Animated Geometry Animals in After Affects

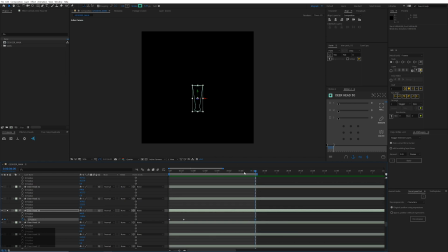(4:14)
at the end so six seconds and then one second from the end five which is five seconds so at the first at the beginning let's push it back so push it back really far
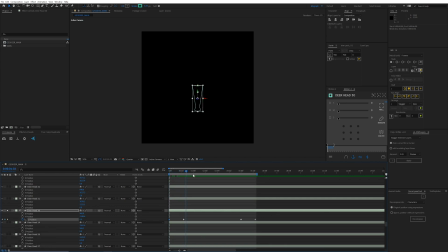(4:32)
then it comes forward and then at this second last keyframe it's gonna push forward a little bit so it's just a steady push forward and then at the last keyframe
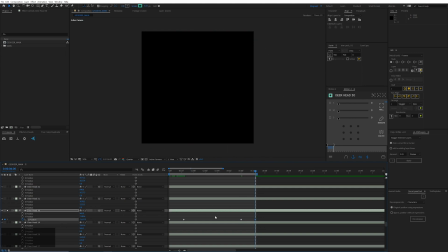(4:47)
it's gonna zoom through there we go so if we look at it without any easing is what it looks like that's really nice great now let's add some easing so for we're gonna add it to these two only
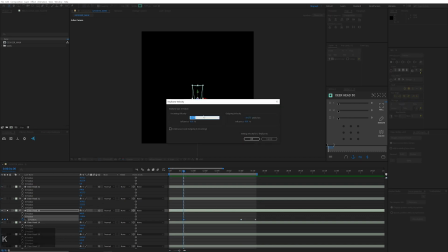(5:05)
this one we want it to ease in so let's make that zero influence like 69 outgoing zero zero and then for this one we want the opposite
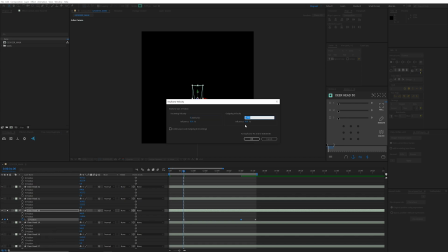(5:19)
zero incoming zero and 69 out influence zero now
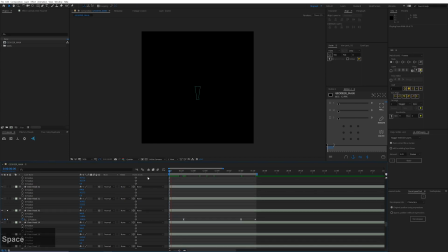(5:26)
that's going to be roughly pretty close so it's pretty good and i think i'm probably going to want maybe this paint this uh pan distance to be a little farther
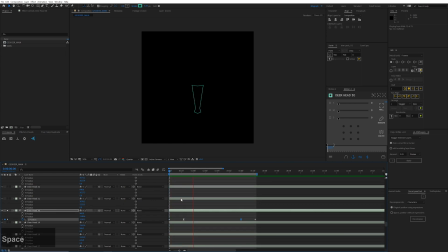thinking that feels pretty good so now let's open up the graph editor here and see what this looks like so basically we want this curve to line up with there we'll really crank this out
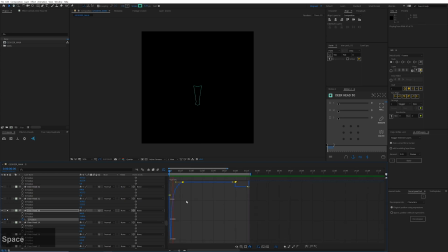(6:03)
to make that zoom in feel good and then it should feel like it just steady speed went in there and that ain't right because that should be the opposite of that
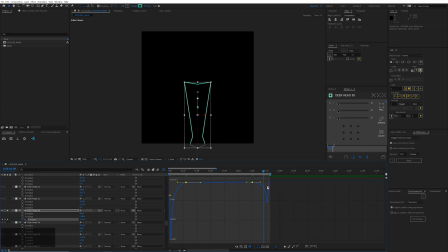(6:19)
so we're gonna bend that back out there we go and you don't want this to be on the zero pixels per second line because you want that steady steady movement happening so
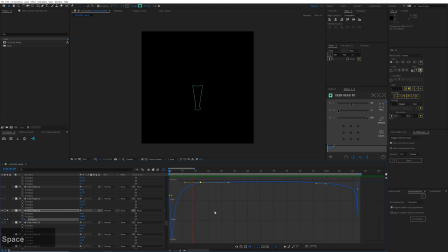(6:43)
let's see this again looks pretty good close enough for this I'm gonna copy all of these keyframes we're
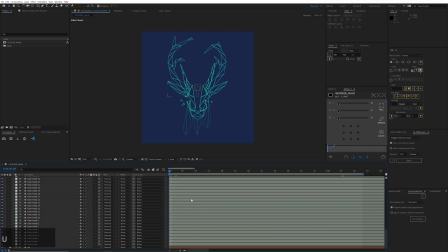(7:01)
gonna go ahead and just paste them on every layer.
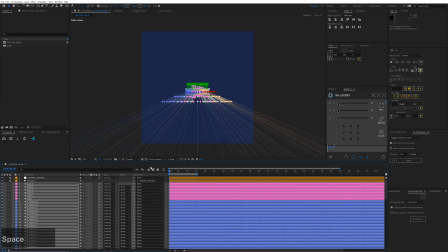(7:09)
And let's see what this looks like. What the hell?
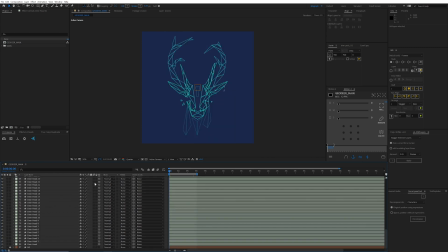(7:14)
That is not right. So what happened there was I accidentally grabbed more than one thing. I only want to grab the position, the z position. Now let's try that again. That's right. Okay.
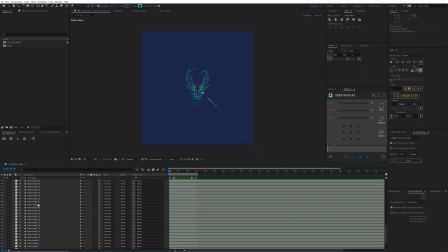(7:35)
Now what want to do is we want to stagger this stuff a little bit so i'm going to grab all of these
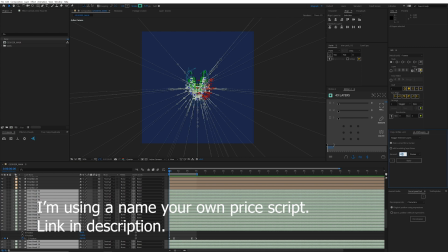(7:45)
greenish ones and let's say stagger them maybe 0.15 frames and we'll say the same thing for
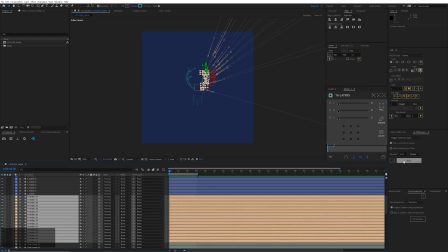(7:54)
maybe the right antler and then maybe the
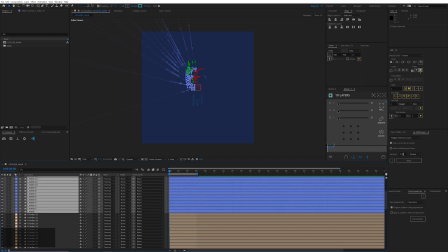(8:00)
left one gets 0.25 and
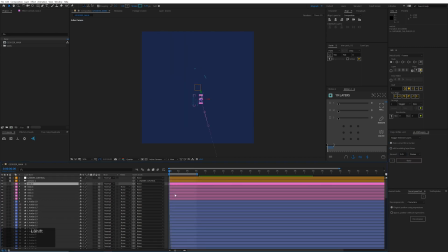(8:08)
same with the neck